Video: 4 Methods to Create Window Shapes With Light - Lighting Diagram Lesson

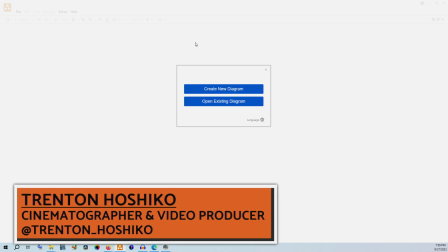[0:00]
Hello and welcome to another cinematography video. My name is Trenton Hoshiko, and today we're going to be doing another lighting diagram, this time of a photo,
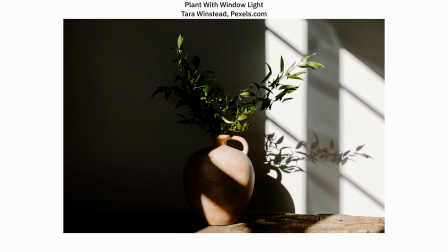[0:06]
trying to talk about how to get certain shapes for your light, specifically window shapes.
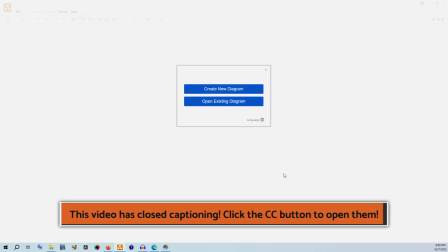[0:11]
So as always with these videos, we're going to be in Draw. If you want to use the template that I'm using, you can find it on my Patreon.
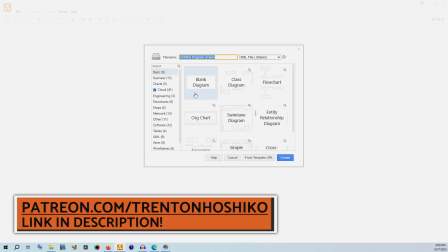[0:17]
I have a link in the video's description. So we're going to go in here, and we're going to say new diagram, blank diagram, and then we're going to say file,
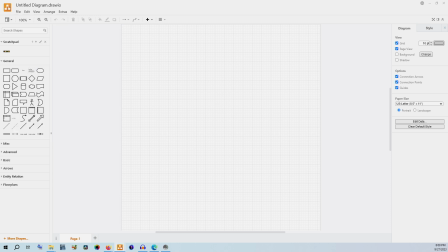[0:24]
and then import, and you're going to navigate to wherever you have that template.
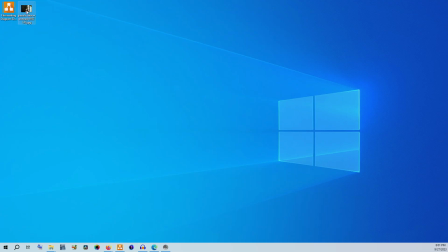[0:30]
And so now I have that loaded. So now we're going to bring our photo in. So we're just going to drag it and drop it straight in here.
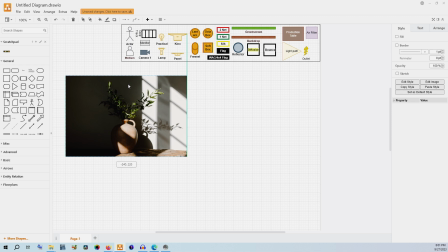[0:37]
I usually say resize so that it's not huge. And then make sure to save your document.
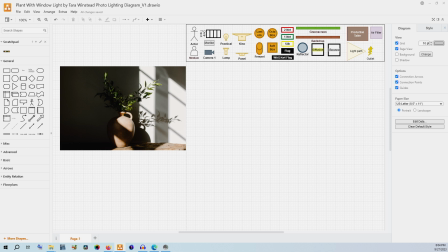[0:43]
So today we are going to look at 3 different ways to achieve this kind of effect.
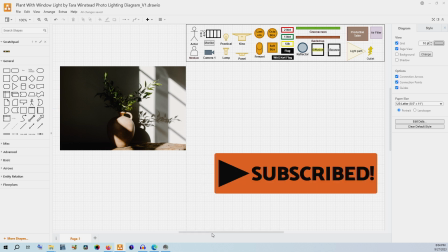[0:48]
I'm not sure which one was actually used by Tara here,
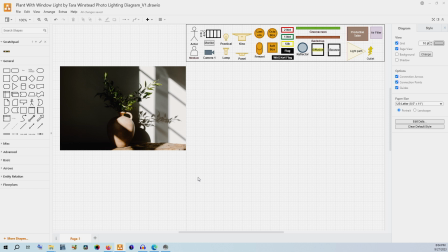[0:51]
but these are 3 different ways that you could achieve something that looks reasonably like this, and they're going to have different costs associated with them. But let's first start out by looking at the image. So first off, this appears to be just a flat wall back behind the pot.
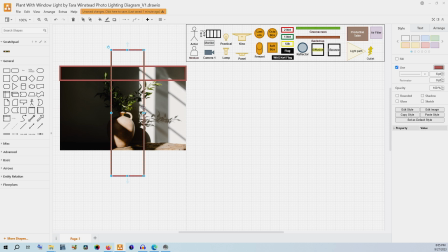[1:08]
There's this hard line that is being formed by the light source, and so that from that we can kind of see the angle. So part of it's in shadow and part of it's in light, but we're still getting enough exposure there to be able to tell it's separate from the wall.
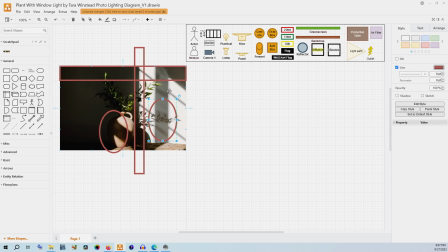[1:21]
And if we look at the shadows right here, both from the actual leaves and from whatever window framing there is, we can see that it's not doing like a major double shadow. They're not exactly the most crisp shadow lines, but they're also not too soft either.
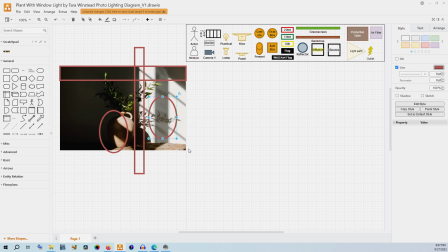[1:40]
So the light source coming through it is pretty directional, really. So with that taken care of, let's now build out our space. I'm going to use the floor plan tools as usual.
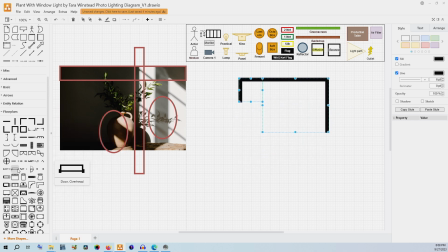[1:51]
Okay, so that's a pretty reasonable idea of what this space might look like. And last but not least, our potted plant friend. Let's turn it green so that we know that it's a plant. Now from here, this is the first option. And essentially what it is you're going to take your lamp
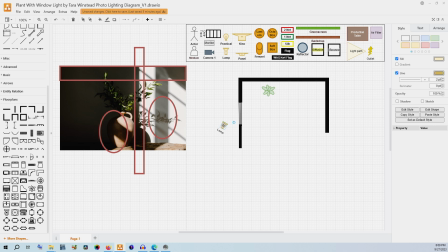[2:13]
and you're going to put it outside the window and cast your light through the window using whatever actual frame there is. Now we are going to aim the light in particular to make sure that half of it is
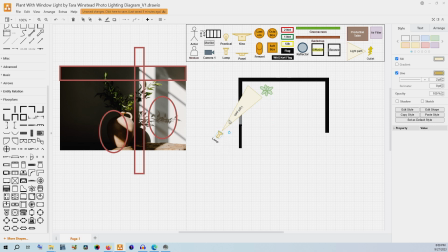[2:30]
going to be blocked by that wall so that we get this hard line. And it would be something like this. So pretty simple to do, and you can actually do this all with one light. If you were still missing enough exposure to see on this side
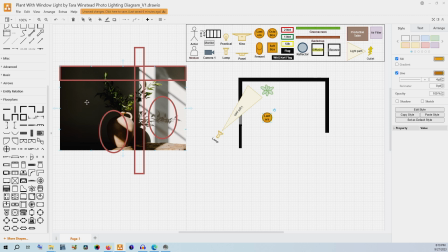[2:49]
against the wall and to actually get some separation of tone between this and complete black and this and then the edge of the pot, you could use something like a lantern in the space to just bring up that exposure just a little bit.
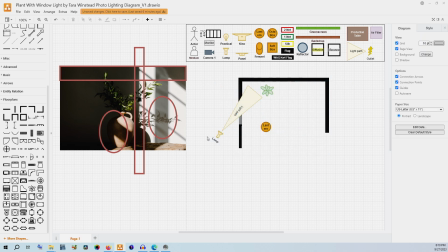[3:03]
But this really is the most simple way to do it. You just need 1, maybe 2 lamps, a window, and a plant to achieve this look. You'll want to be using something like a monolight or an open face light or a light with a Fresnel to
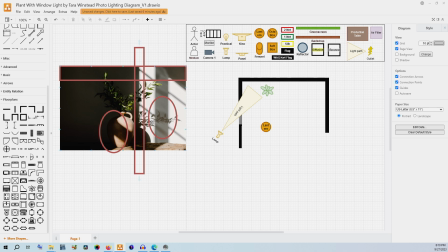[3:18]
be able to get this light to be hard enough to actually create these lines and these shapes. Now, that could be something then like this, where we just have
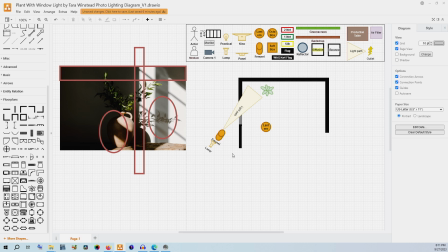[3:32]
the Fresnel tool and we bring it in. You don't necessarily need this depending on how hard your initial light source is. If you're using a light panel, you'd probably need something to make it a little bit harder. If you're using a monolight like the GVM
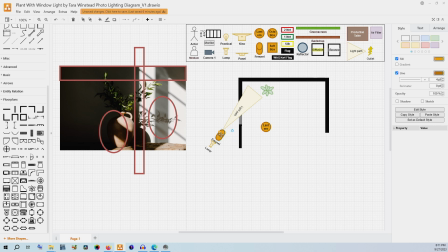[3:46]
P80S or pretty much any of the aperture monolights, you probably wouldn't need the Fresnel to get something that looked reasonably like this. If you want to guarantee these lines to be as hard as they are, that Fresnel will certainly help.
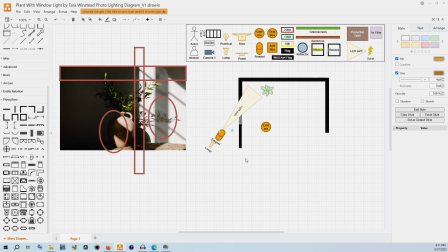[4:00]
And if you're using an older kind of light like an airy tungsten Fresnel, then that Fresnel aspect is already built in here for you.